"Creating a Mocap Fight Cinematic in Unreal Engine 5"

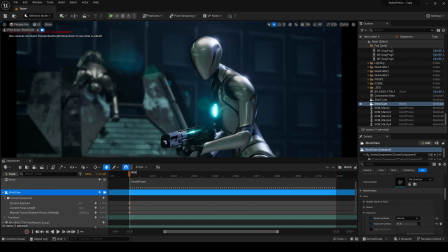247s
I'm going to play with focal lengths angles framing I'm going to dial in the settings at this point for my camera to pick my aspect ratio
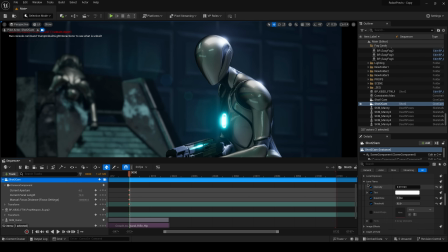255s
The look of lens flares in camera VFX color things like that just so that I like the tone of what I'm seeing now here I wanted the
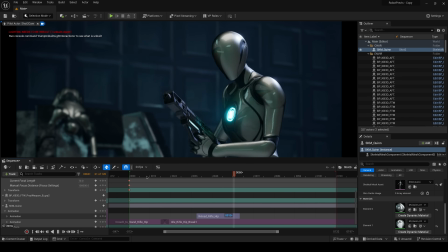262s
character to stand up for the last shot look around and ultimately discard their weapon now again I don't want it to
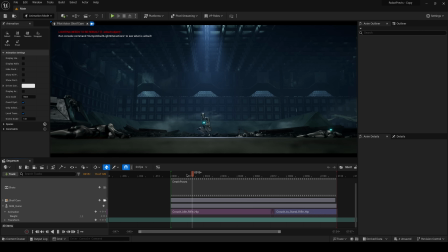268s
be a blaster or a rifle or something I want it to be a sword and this was double confirmed when I looked at this scene and thought you know this is pretty
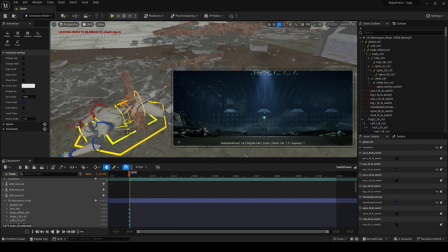274s
gruesome having the character holding some kind of rifle looking thing and there's like characters that are humanoid just draped over objects in the
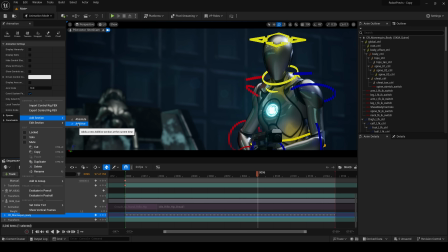281s
background not a huge fan of that I'll definitely be changing that but the mocap sequences that I'm using aren't giving me the performance that I need so I'll throw on
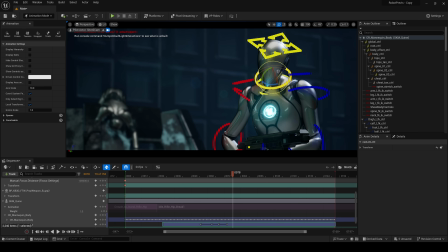288s
an additive layer track of animation with control rig and animate on top of the motion capture have the character look around lead with
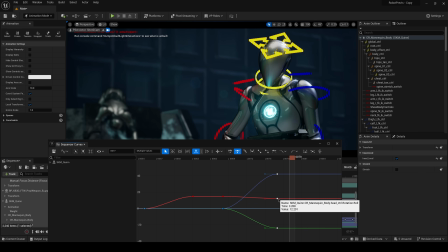294s
the head and ultimately move the arms a bit unconstrained the weapon and have it fall to the ground at this point it's time to watch it and see how it
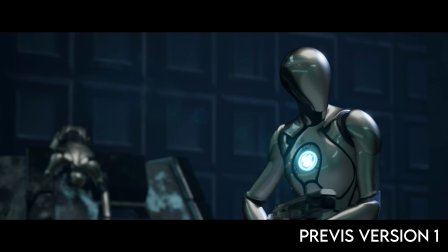301s
plays. Unfortunately, it's a bit boring. I was going for sort of a cinematic build, and instead it just felt slow.
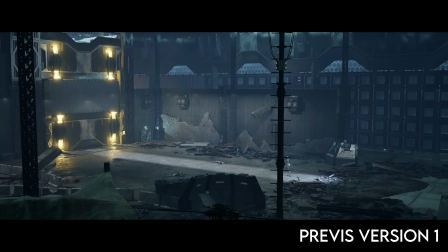307s
It left all the action until the end, which I haven't even done yet. My thought was to have this character, fresh from a fight, looking around, discard the weapon,
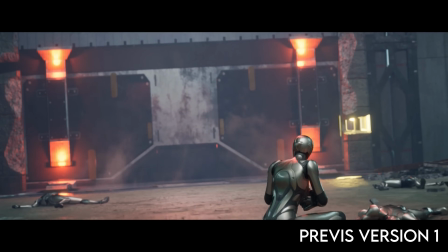314s
walk towards the door, only for it to open, and a new wave of enemies come in for them to then effortlessly deal with.
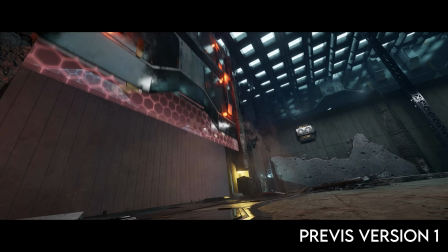321s
Obviously, I haven't gotten that far, and I've already created enough challenges.
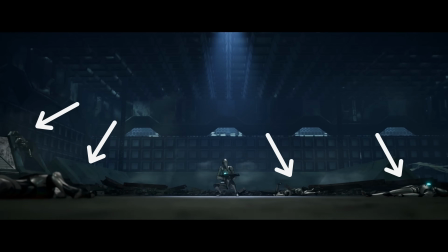324s
I figured that maybe we'll just focus on the fight itself that left all these robots decommissioned in the first place. that way I can just jump into the mocap suit.
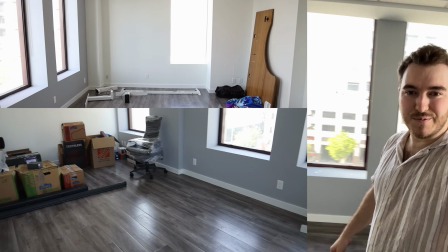331s
Now off camera this whole time I've been moving.
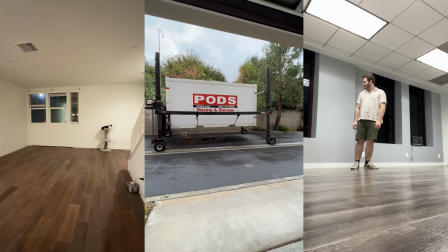333s
The entire process of what you've seen was done at my parents' house between LA and New York, which is where I was living and where I'm moving to.
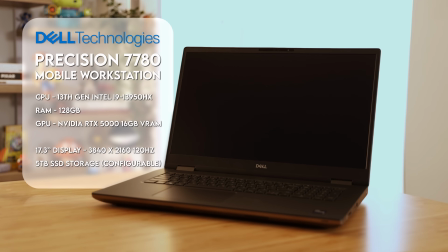340s
And I was doing it all on a laptop, specifically the Dell Precision 7780 mobile workstation with all the right upgrades for this type of work.
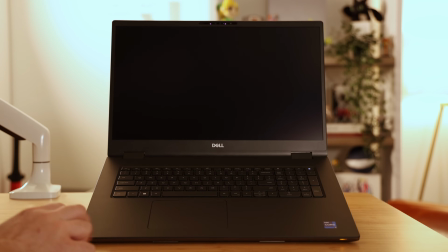348s
And also twice as much RAM as on my normal tower PC, which we love.
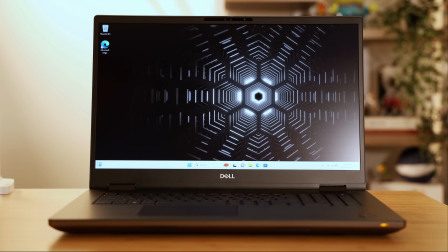352s
It's an enterprise level machine built specifically to handle these types of professional workloads with industry-level performance, reliability, support, and security.
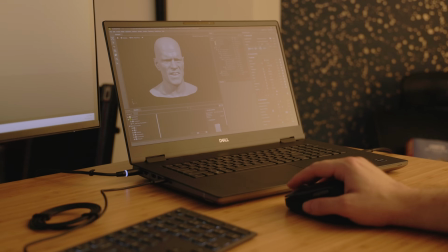359s
As you saw, every part of this workflow has been done with several different 3D applications running simultaneously with
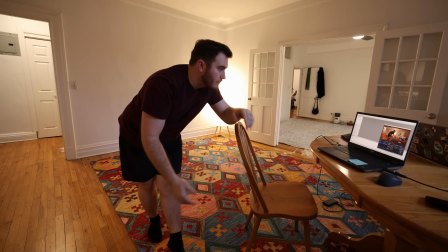365s
real-time lighting enabled and everything being captured in 4K on this workstation.
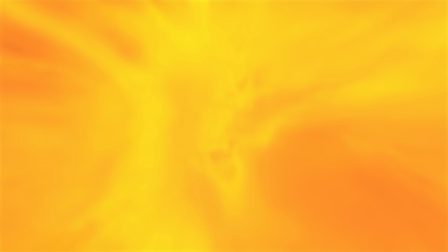370s
It can do that because it's powered by an NVIDIA RTX 5000. And if you're hitting a performance ceiling on other laptops, workstations like this are the next level up.
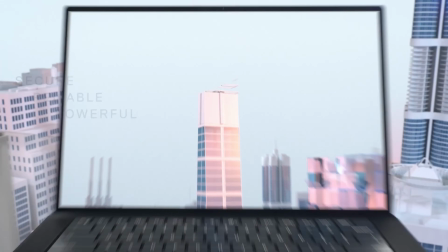378s
These types of machines are built to be deployed into studios and large companies with hundreds or thousands of employees that everybody needs to be working very, very quickly with a lot of power. And now you understand why this video was sponsored by Dell and NVIDIA.
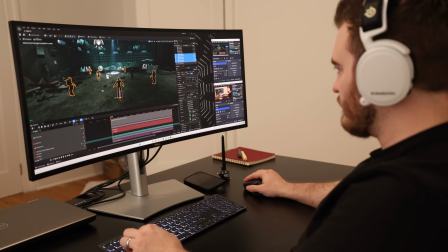391s
They also shared with me a monitor and keyboard mouse combo so that I could use it as a desktop computer, just run off the laptop, which is what I did probably most of the time.
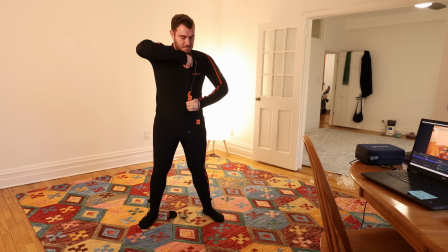398s
So we moved into our New York apartment and I put on the suit. XN's let me borrow their MVN Link suit, which is pretty much the fanciest mocap suit you can get that has its own built-in sensors inside.
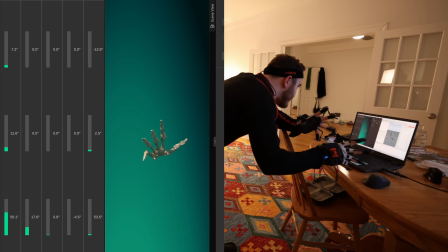408s
I'm also using the Manus Metagloves to capture hand animation,
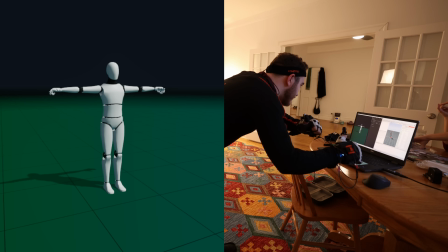411s
which also I'm going to be doing a video testing the Manus meta gloves, as well as the Stretch Sense Fidelity and Studio Gloves and Rococo Smart Gloves,
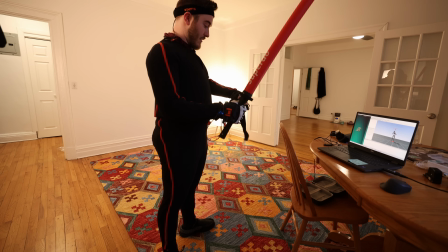418s
but all of that for another video. The link suit comes with an optional prop tracking sensor, which I'm going to use to track any offset in the swords animation from my hand.
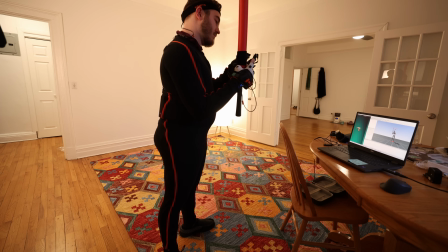426s
This is going to save hours of time, so we'll just Velcro that to the sword and we're good to go. This will prevent the sword from just mirroring exactly what my hand is doing.
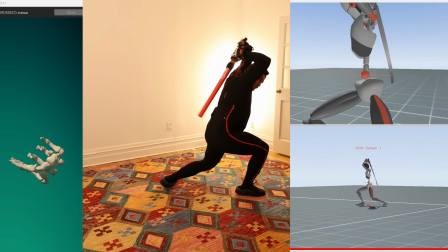434s
It'll be able to track its own rotation, so if you spin the sword or have any just general finger movement that manipulates what the sword is, you get accurate prop data.
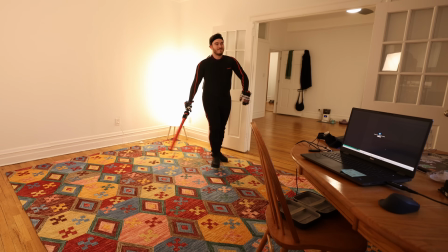443s
That's very, very important. With the suit on, calibration is just an idle pose and walking around a bit for the body, doing some certain actions with the hands, and we're good to move on to acting and choreography.
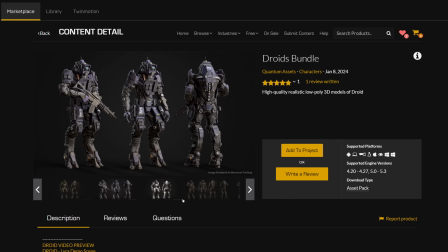452s
I felt at this point it was important to decide which characters I'd be portraying, so I found these models on the Unreal Marketplace, and I bought them.
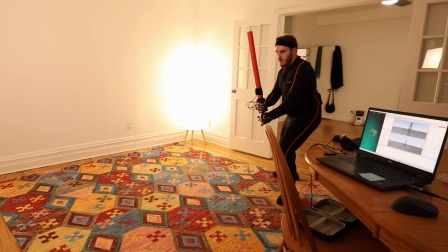458s
They're compatible with what I want to do, but they're not ideal, and I'll show you why later on. And since I was going into the fight section blind, I just started trying out moves that I thought could be cool,
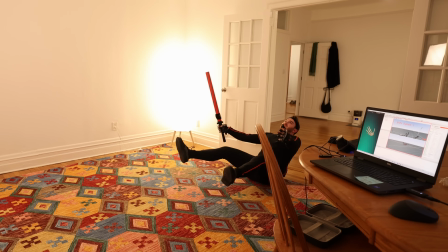466s
paying special attention to exaggerate the weight and the timing of my actions so I'd get a head start on the character animation modifications that I knew I was going to need to
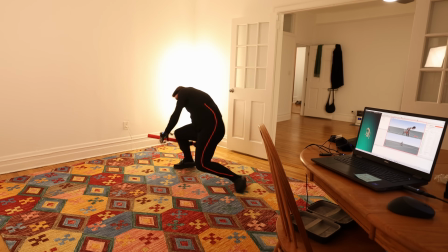474s
make so that it didn't feel like I was just flailing around with a weightless foam sword.
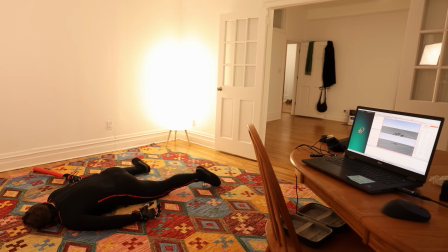479s
I wanted it to feel like there was heft in this weapon and that there was resistance when slashing through metal or pulling it free of one of the other robots.
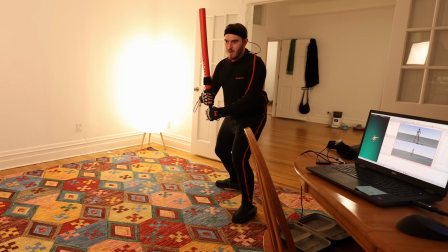486s
I also tried to keep the character's physicality in mind so that I actually felt like a droid moving around and not a human in a super expensive onesie.
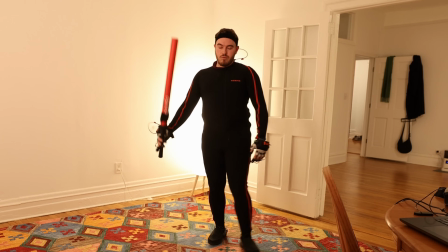493s
Now what doesn't help is that I have no experience with swords, so my technique is probably abysmal, so it's a good thing I'm not doing some historically accurate medieval piece.
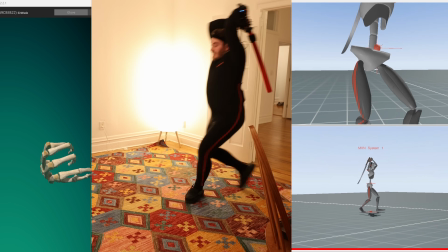500s
That's not gonna work, but robots, whatever. What I really had fun though was playing the role of each robot in order,
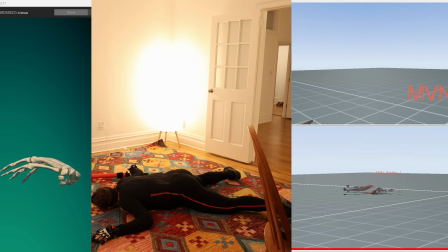507s
trying to imagine what each other character was gonna be doing and when they were doing those actions, so where I look,
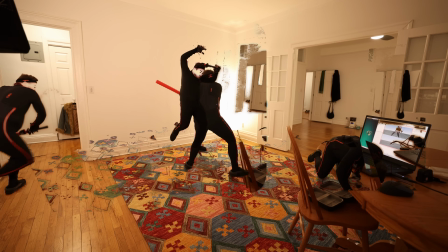513s
the actions I take, and the physical impacts all roughly line up without me having to retime and redo all the animation and change all the distances between the characters.
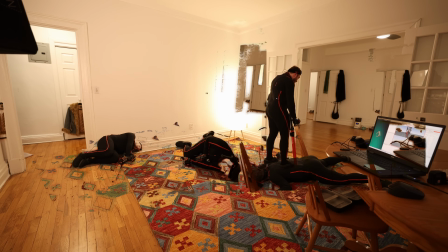522s
This is what it ended up looking like, and I think it got pretty close. The step after this is processing, editing, and animation.
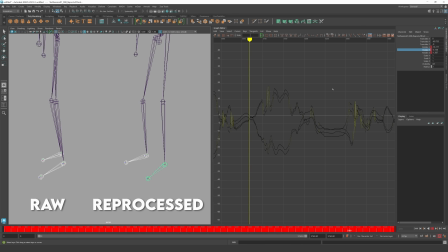528s
The XSEN's MVM software has a processing feature that will automatically clean up jitter, foot sliding, and any weird irregularities in the motions. There's not much I need to do in terms of general cleanup, and it'll even keep track of the world space relative to the actions you take.
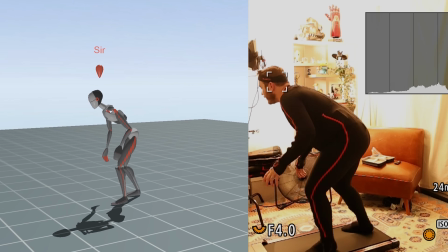541s
So if you jump on a treadmill in place, it will calculate where the character needs to be to make sure that the motions you were doing make sense.
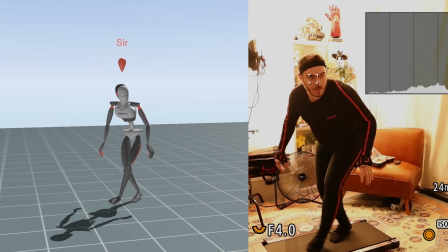548s
I was super impressed with the quality.
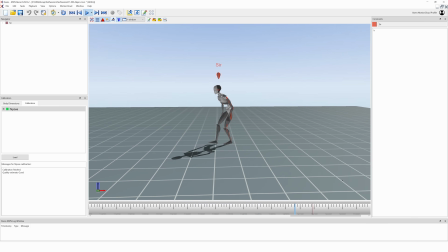550s
To get it to Unreal Engine, we can either stream the data live from MVN over to Unreal, or we can just export it into a normal file and bring it in that way.
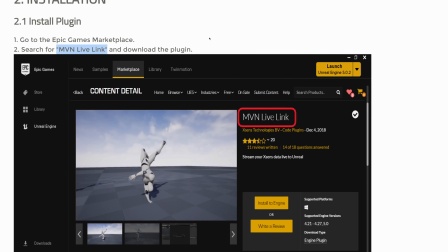558s
To do that, you need to download the Live Link plugin to get Unreal to read the streaming data,
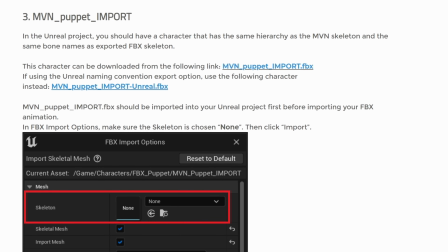561s
and you need to get the Skeletal Mesh asset that has the joint configuration for this character that's compatible with the motion.
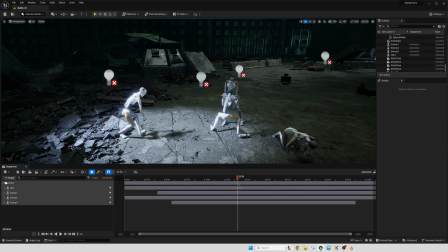568s
But if we throw it all in Unreal, we can see that the actions actually line up pretty well, almost well enough to just leave them alone. And there's a number of ways to fix the timing. I'm going to go ahead and just have those exported FBX files brought over to Maya.
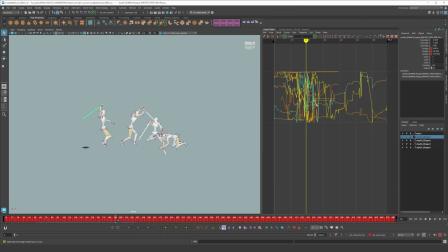579s
For the retiming, I tried a few different things.
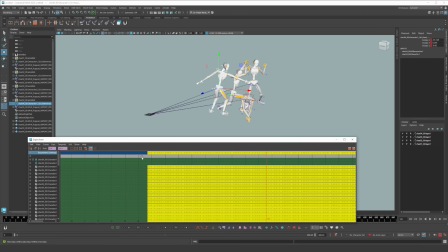581s
I tried manually retiming the motion in the graph editor and the dope sheet, which is what I would normally do for your traditional keyframe animation workflow. But with the density of keyframe data here and how long these takes were, this was a bit hard to do with so much information.
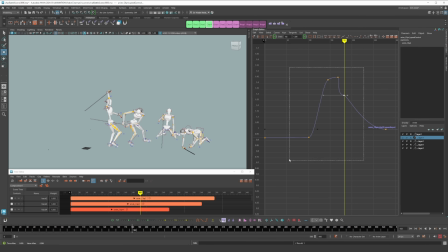595s
So for the first time ever, I tried out the time editor, which was designed for this very purpose. So I imported all four clips of animation. I created a speed curve for each one, and I keyframed the speed of time for these animations to sync up all the different actions.
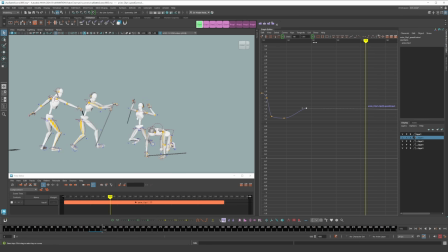609s
I retimed the sword swings to make them faster and more powerful, as well as making the blocking snappier,
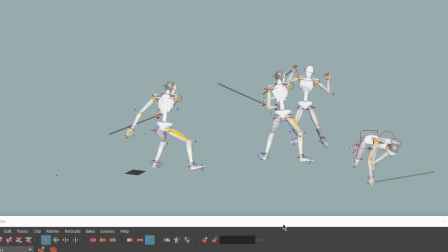614s
so that ultimately everything just felt more forceful and powerful, and it all lined up.
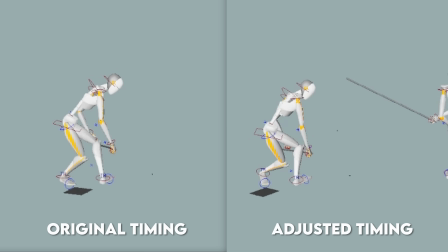619s
And there's still a lot of other animation adjustments I'd like to make, and this would be a good step and a good place to do those changes,
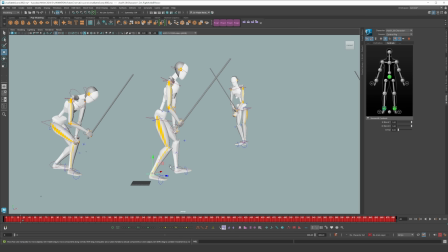626s
especially because the human IK editor gives us these little rigs on the character that we can do FK, we can do IK, and we can make any adjustments we need to make pretty easily. But why make the process so easy? Let's do it the hard way. So skipping ahead to retargeting in Unreal,
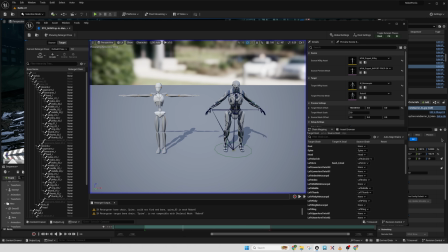638s
retargeting is about having the motion meant for the XN skeleton asset to instead manipulate whatever other character we want to apply that data to.
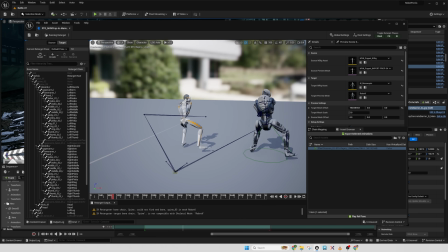646s
And I'd like to point out that up until this point, the animation capture quality has looked great.
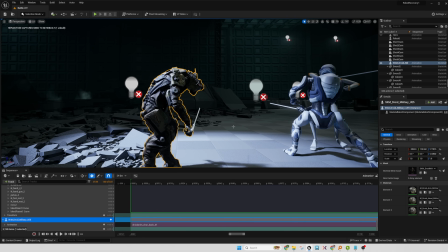650s
And anything that makes the animation look bad on my robot from this point on is because I wasn't super careful when I made my IK rig and retargeting assets.
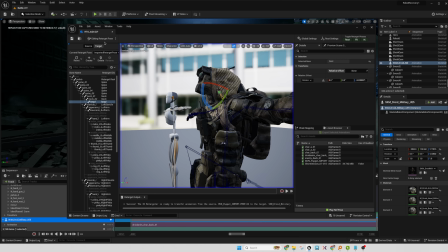659s
So this is going to introduce some jank that you could always come back and correct later, but I didn't.
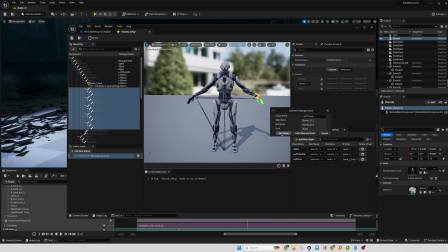663s
So we basically just tell Unreal, hey, this is the upper arm joint, this is the lower arm, and so on, so it understands where to send each part of the motion data from one character to another.
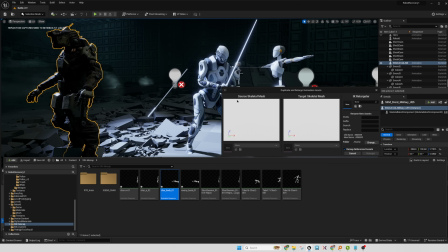673s
Then we take each retimed animation sequence from Maya,
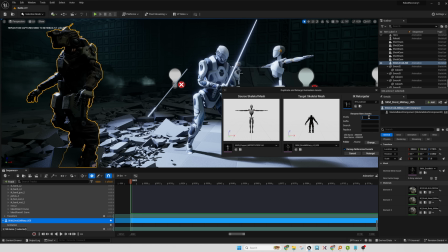676s
and we run it through a retargeting asset to create animation sequence clips that are looking specifically for the new joint definitions that exist in the robot characters that I downloaded.
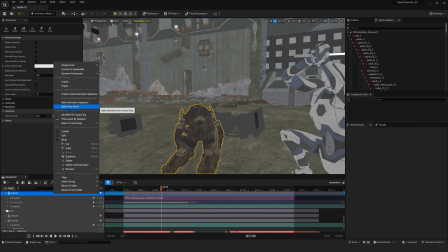685s
Then with them moving around, we bake that animation to their FK skeletons so I can modify the animation from here.
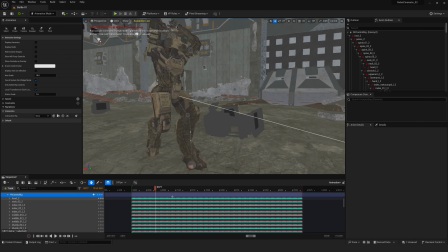691s
And you remember how I said that this was the hard way? This is why.
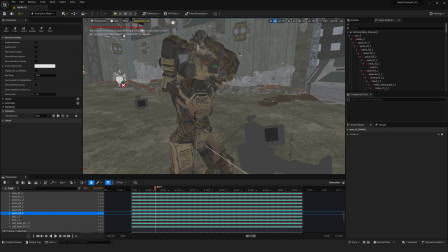694s
When we were in Maya, we had different controls to modify the XNs data using FK, IK, all the different stuff we'd use as a character animators.
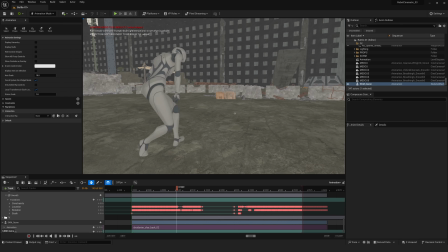700s
These robot assets in Unreal do not. But it's not the fault of Unreal, it absolutely supports it.
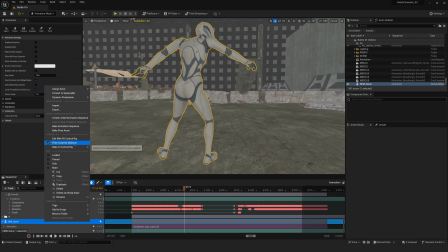705s
If you do this process with an asset that has a control rig, this process isn't nearly as bad. It actually is totally fine.
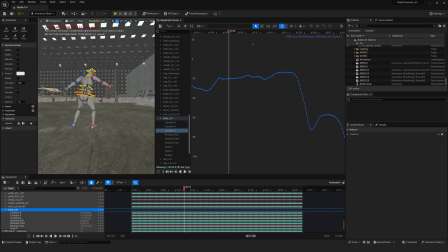710s
You can just bake it to the control rig and do it like you would have done it in Maya. That's why I said that these assets in particular aren't super ideal for what I'm doing,
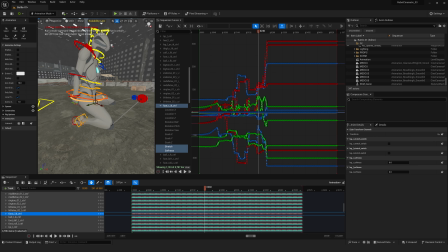717s
specifically because I'm an animator and having assets with a control rig built in would make this process much more enjoyable without any extra work.
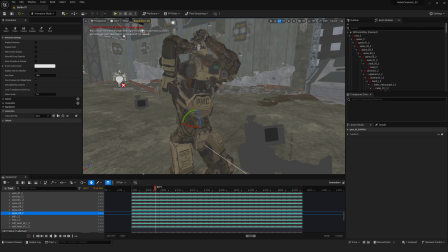725s
And since I'm not going to make a control rig for these assets right now, I don't reap those benefits.
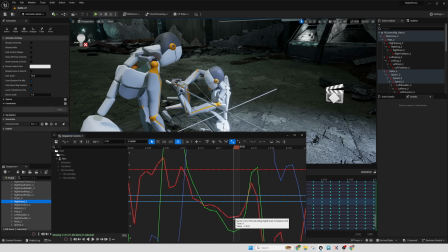729s
And ultimately, all I want to do is reduce how much wiggle the swords have so they don't feel like there's some foam prop shaking around. I want it to feel like there's force and impact holding them in place.